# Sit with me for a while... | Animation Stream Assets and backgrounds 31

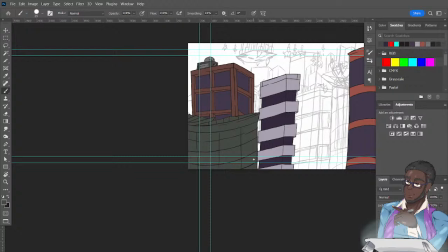But what I mean by that is you don't need a highly geometrical building somewhere in your background. Unless that building is going to be the focus, you can bear to have
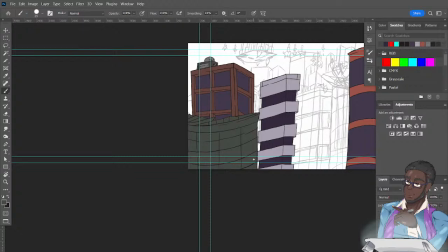at least reduced detail in some places just to save time. For instance, what I'm doing, I'm creating a sort of backdrop. I'm making sort of a backdrop cityscape.
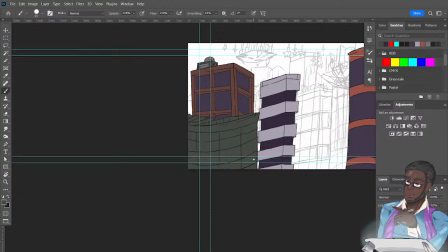So detail really isn't necessary for me because the focus is going to be in the foreground. And not only that, but I'm going to be adding different effects that are going to cause the buildings to blur or not appear as clear.
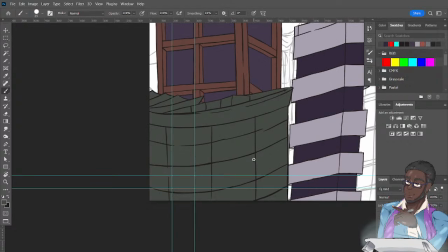And then add some filters or add some intermediary like planes on top of certain layer collections in order to give the sense of depth
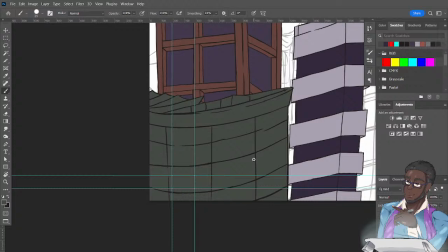and realism to this because you're not gonna because if you actually like go to a city like early in the morning, like some of the buildings are gonna be blurry to you. You're not gonna be able to see everything in detail. So that's really my goal and sort of my aim.
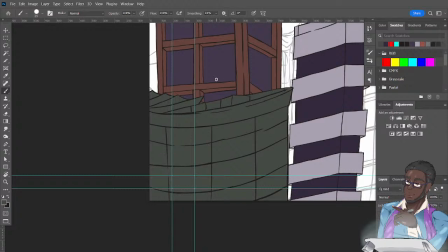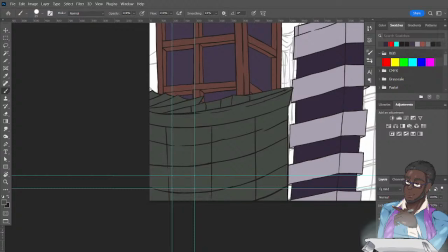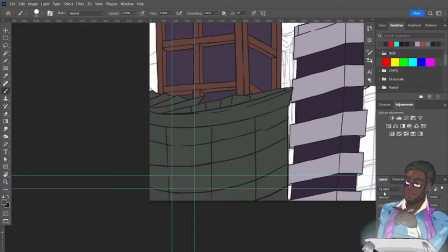I'm already 10 minutes in. You see, that's how I buffer for content.